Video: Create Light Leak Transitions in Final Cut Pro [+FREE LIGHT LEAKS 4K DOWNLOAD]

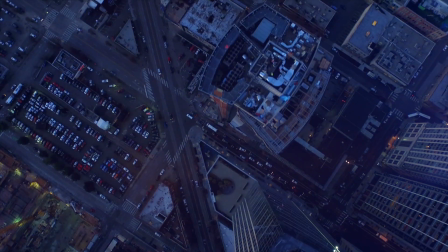0:11 Hey, it's Ben here, and here in this tutorial we're going to have a look at how we composite on these different types of light leaks,
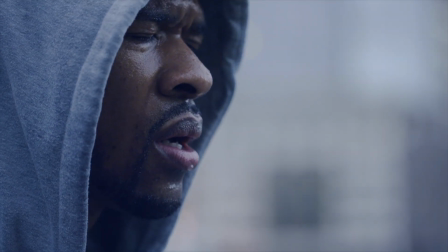0:16 how we change the color of them, how we composite them on for different transitions,
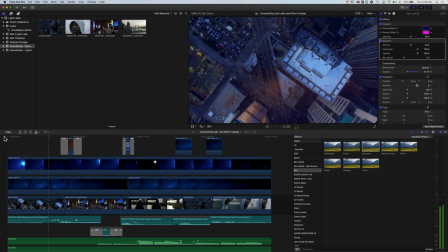0:21 and also then for just kind of different lighting effects in Final Cut Pro 10.
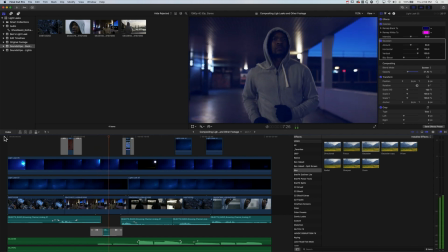0:25 So we're going to be using some clips, and all the clips you can kind of see here are from a website called SoundStripe.
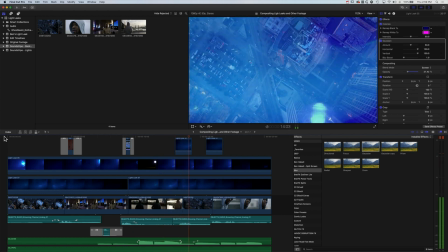0:30 And I've also created some of my own light leaks, which is super easy to do. I'll leave a link to a video on how to do that below in the description. But let's dive in and have a look at how we create some of these light leak transitions and also these kind of distortion transitions using overlays in Final Cut Pro 10.
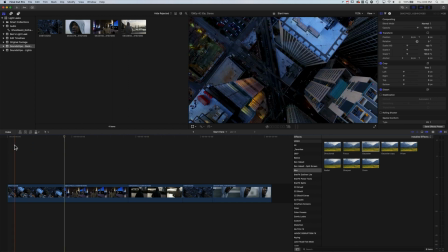0:46 So we're going to jump into a brand new timeline here. And here in this timeline, we have a few different clips of the city, this gentleman jogging,
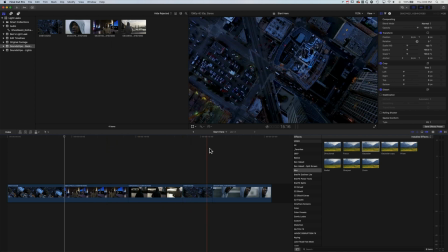0:53 and then also some kind of cutaways to different parts of the city as well. So the first thing we're going to do is kind of focus on one of the transitions using one of the piece of footage from SoundStripe.
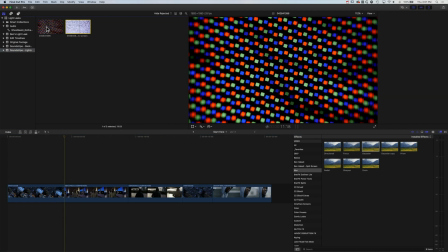1:03 So essentially in here we have a couple of different distortions from screens. So here you can see the RGB that you would kind of see if you zoom right in on your TV screen or something like that.
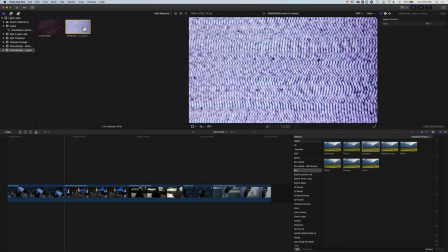1:14 And then we've got some kind of TV static noise as well. And we'll use these to kind of create some initial transitions.
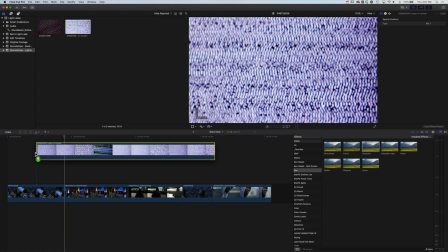1:19 So we'll grab the TV static screen first of all and just drop it down to the timeline. And what we're looking for in here is,
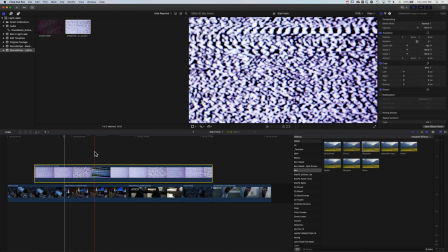1:26 if we scroll through, you can see we've got this kind of flick of the channel there,
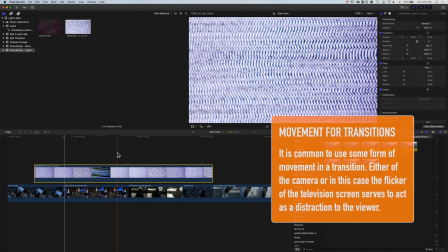1:30 and that's the bit of the video footage that we're looking for to actually create our transition with.
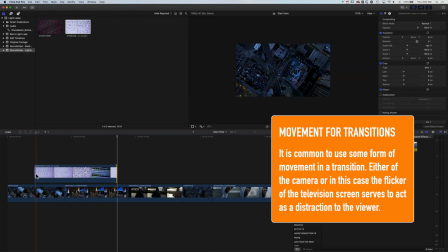1:35 So I'm just going to trim my clip down to this shorter section.
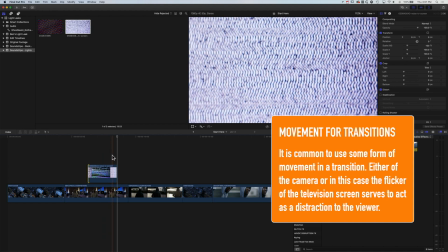1:39 We'll just make sure we've got that transition in there, and we can shorten it down a little bit more.
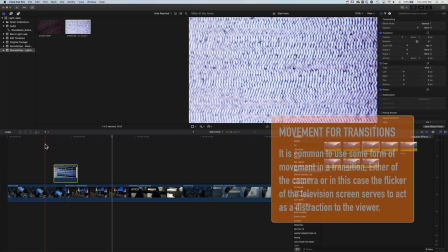1:44 And then we're going to overlay it over this first transition. So essentially what we're going to do is briefly fade this in.
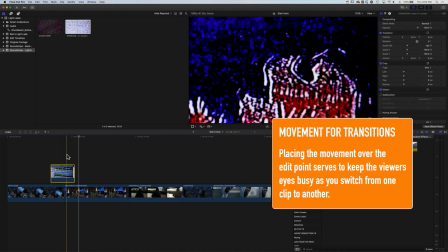1:55 And we're going to use that little jump, that little kind of change the channel, change the tuning to be our transition essentially.
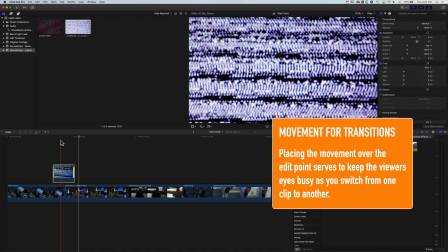2:03 So we're going to, first of all, just look at how we can use some of the blend modes to actually composite this onto our layers.
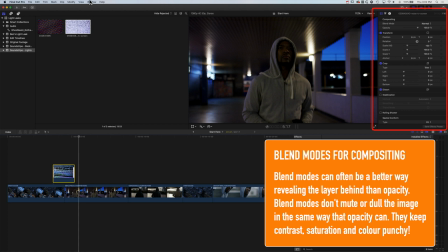2:10 So if we come up to our inspector at the top right, if you don't see the inspector, just go to Window, Show in Workspace, and make sure your inspector is checked on. We'll be using this throughout this tutorial. And we're going to use these compositing options. So there's kind of three tabs here for my video. There's no audio track to this one. So we're looking for the film strip here and the blend mode just below that.
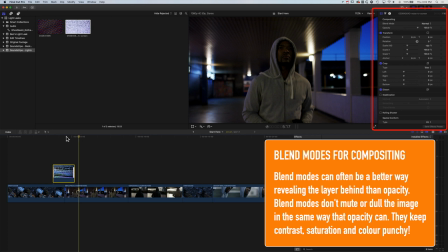2:29 So we'll position our playhead just over the middle somewhere of our transition.
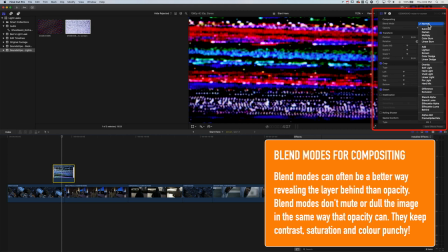2:34 And essentially we're going to use either the screen or the lighten blend mode here,
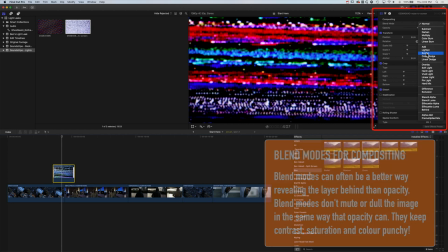2:40 which is going to remove all the black from that image and kind of blend it with the layer below.
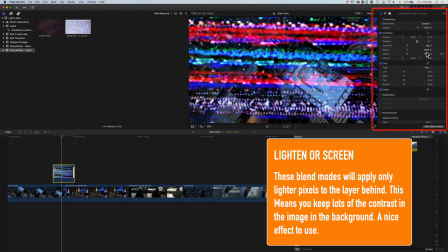2:44 So you can see we end up seeing some of that drone footage in the background for this incoming clip.
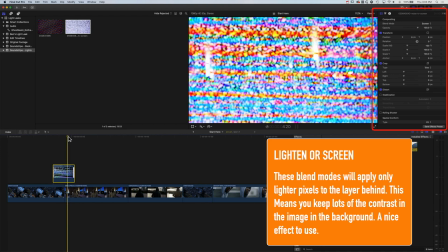2:50 And then as we move to the next clip, we're going to be kind of blending it together with that runner as well.
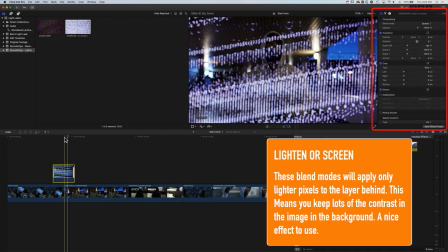2:56 And you'll see little flashes of that as we transition.
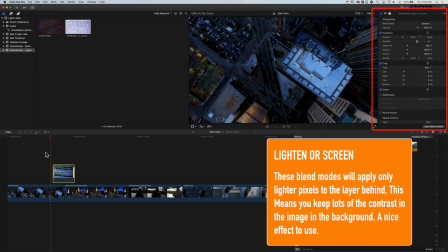2:59 And then in order to kind of get this transition to work, if we play this through now, you'll see it kind of jumps in a little bit quickly at the beginning and end.
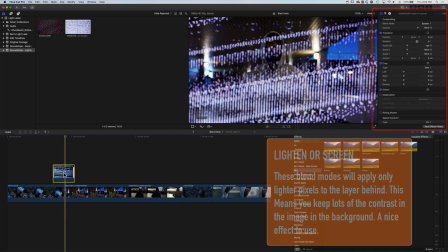3:06 So I'm simply going to add a dissolve transition onto this. So if I hold down Command and tap the T key, it's going to add my default dissolve transition.
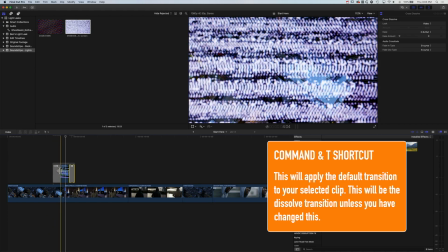3:14 I'll just shorten these up a little bit. And so essentially, we're going to have quite a short transition.
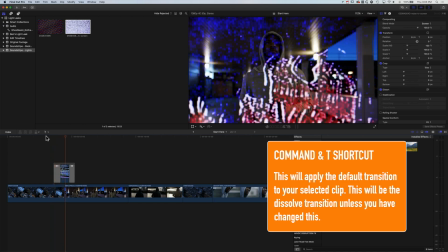3:20 And if we play this through now, you can see we just kind of use that distortion to move from one clip to the next.
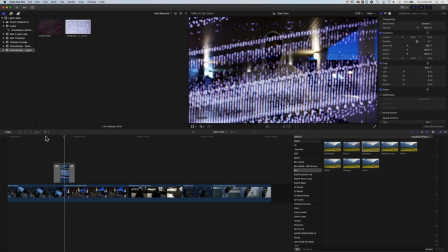3:26 So a little bit of smoke and mirrors to kind of catch people's eye as we move from the clip to hide the cut between those two clips. Now, if we want to soften the cut up a little more, we can select the edit point down here.
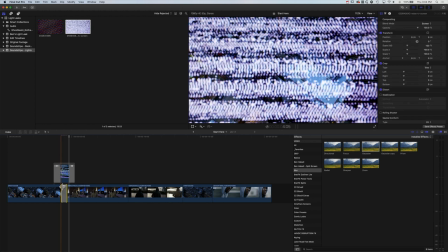3:37 And we'll also do Command T and add a cross dissolve. And that's just going to also add a dissolve between those two clips as well.
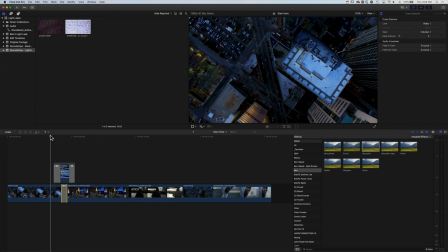3:45 So with the flashing of the distortion, the untrained eye won't really even notice there's a transition there. It's just gonna be kind of that blast of color that people pick up on.
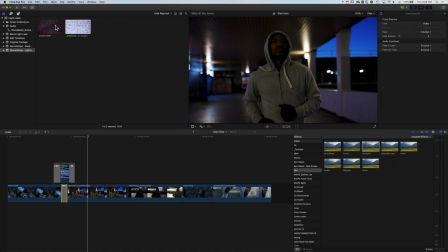3:54 So that's one nice option for transition. We'll now have a look at this second clip.
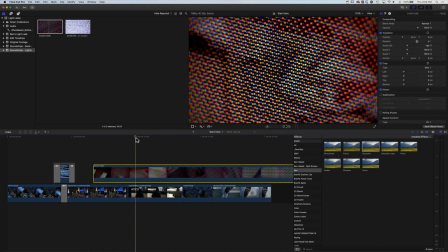3:58 We'll just drag that down to the timeline as well. And you can see here, as we kind of scrub through, we've got some different kind of movements in this screen.
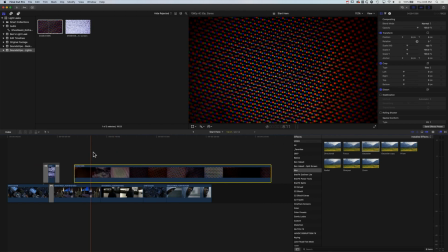4:05 And if we just do Shift and Z, we'll see the whole timeline here. And you can see as we kind of scrub through this clip, we've got some different movements and different flashes of color
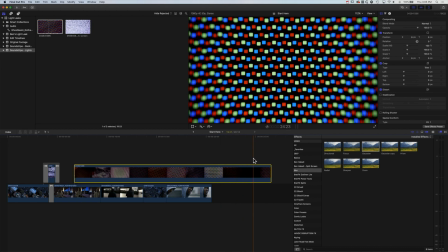4:14 and different kind of zoom levels of these colors moving around on screen.